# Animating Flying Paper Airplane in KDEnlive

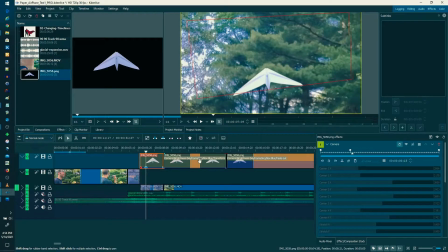I made a couple different cuts here,
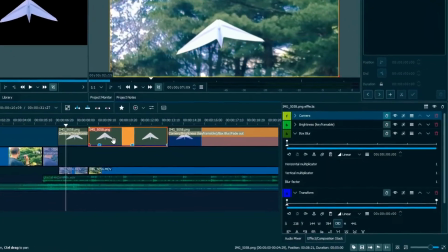but they're really all using the same basic things in that I used the corners effect here.
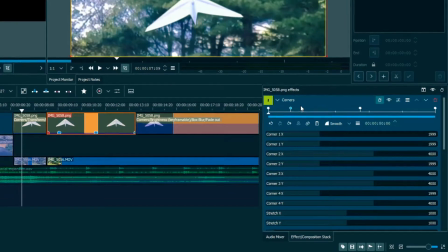I've touched on that before. Go watch the video on making lightsabers if you're kind of here's more on corners. I talk a bit about how these controls work, but this gives you the ability to set perspective with a layer, with, in this case, an image.
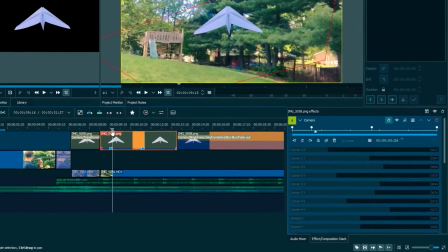So you can actually tweak a little bit about how it moves in the space.
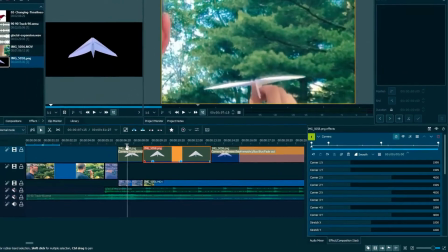That's how I'm able to do things like suggest dips and rises and do that with the corners.
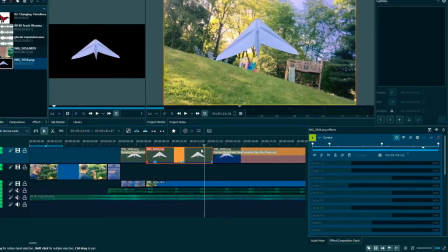And you can make keyframes to do that and then tween to fill in. That's pretty cool technology to do that.
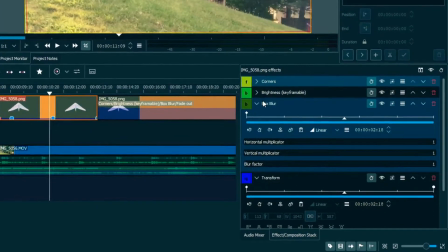The next thing that I used was a little bit of blur because when I was trying to cut it out, it looked a little rough.
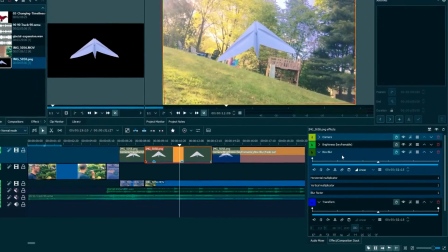Now, to get around that, you could probably just do a higher quality isolation, either with, you know,
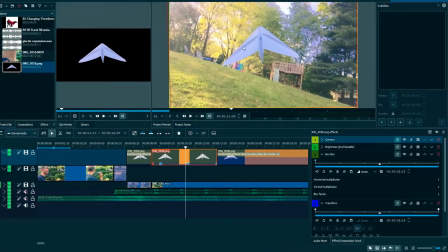green screen or just be really tight and precise when you cut out the object when you're doing it and solve some of that problem. So I kind of invented, again, another problem for myself, which I had to add just a tiny bit of blur to compensate for the imperfection,
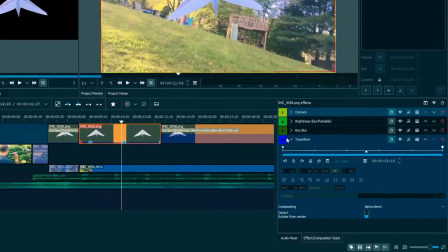kind of the slight rough edge of the paper airplane. The transform here you see here was just to give a little bit of zoom motion in and out,
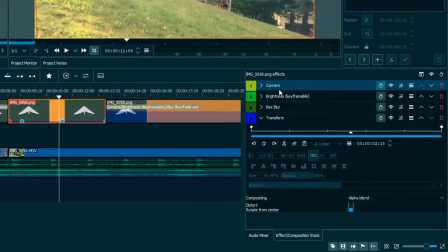not so much for perspective because you can't do that with transform but again to give a little bit of forward and
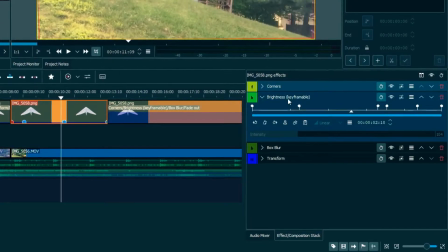backward and the last piece of this is actually brightness which is key frameable
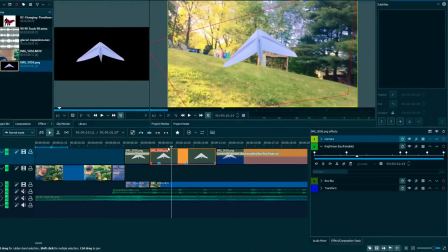and what that's doing is we are adjusting for
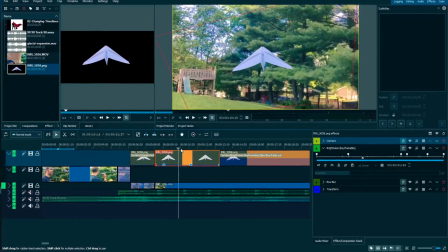when we come into contact with the rays of the sun there were moments where we
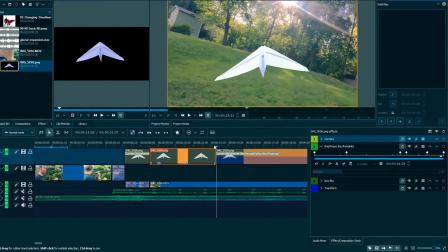either pass over the sun or we get close to it and you'll notice how the
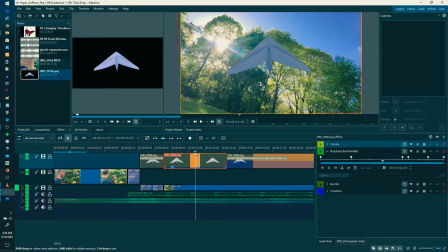brightness changes where I attempted to either make it look like it was an
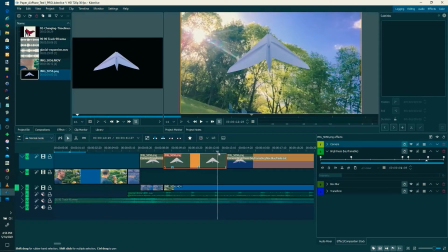iris change a little bit because it does a little bit as it passes over the sun.
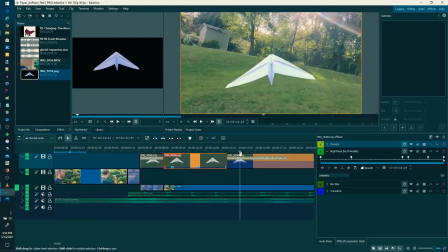It's taking in new light didn't have before but I wanted to reflect that on the paper airplane itself so you can actually
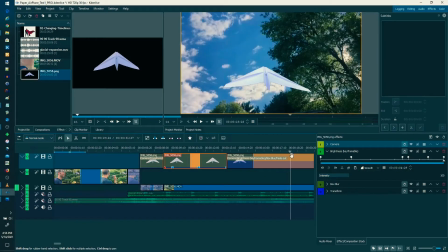see that that actually changes and I was pretty impressed that we could achieve that with just some basic controls.
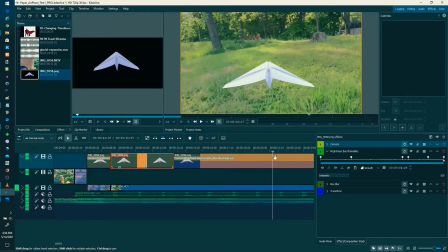So the rest of it was just trying to make it pan left and right and yeah it could be better could be a little tighter but for a simple try with
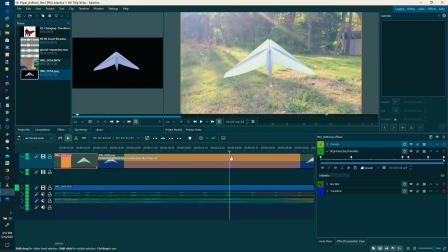just a little bit of time this was actually I'd call a successful experiment and I'm curious to try this with other kinds
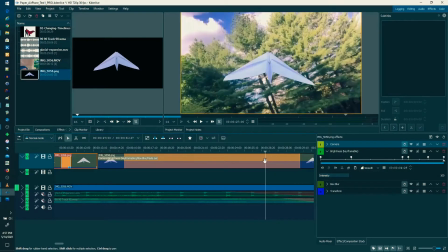of applications things that are kind of meant to have some dimension of their own
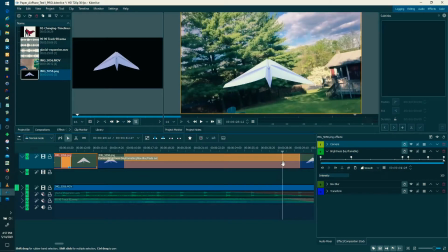on screen you could do very simple concepts where if you wanted to have
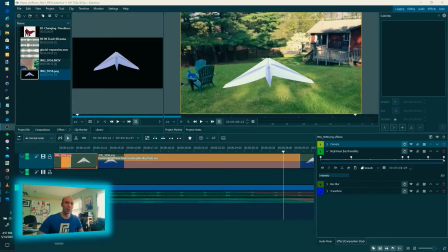as just thinking outside the box spaceships or airplanes or things that fly in the background of your shot this is a way you could do that because you can simulate the perspective moving distance with transform and then with corners and of course adding
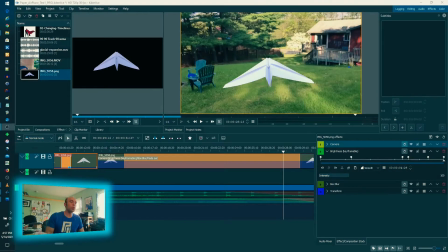um blur if it happens to come that close proximity to what you're doing um and then you have the final piece which is the light making it match up with the light sources which is a big deal it would be really cool if there was a way to kind of add like
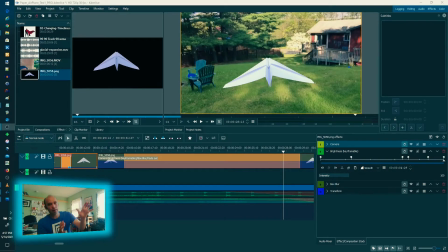casting i haven't figured that out yet because that's that's a really big deal about having shadows change um more accurately on an object and we'll see what more research turns up on that but as a proof of concept this is it the flight of the airplane and i hope that was interesting
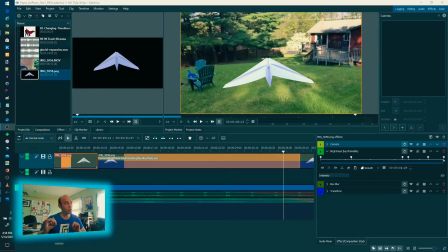for you to get just a really quick sample and an idea and a proof of concept for an effects of what caden live can do caden live is a really fantastic open source free tool i encourage you to check that out you lose nothing by doing that i've done a lot of videos on those i'll put a
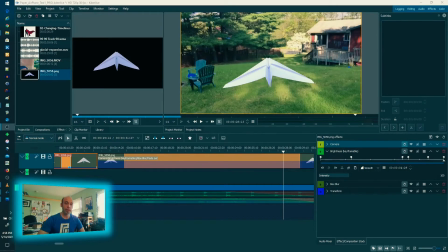card up there so you can check some of those out uh specifically about visual effects but it's an awesome tool i'd encourage you go do that and have fun so thanks again for joining in i know this was kind of a shorter video but short and sweet is sometimes good you can absorb that a little easier if this was interesting to you please give me a thumbs up so i know that this is along the lines of your interest consider subscribing so you don't miss out on the other awesome things that i plan to do in the future and leave a comment ask a question Join the community of learners, and become a part of a larger group of like-minded creators. Thank you so much for spending your time with me, and I'll see you at the next video.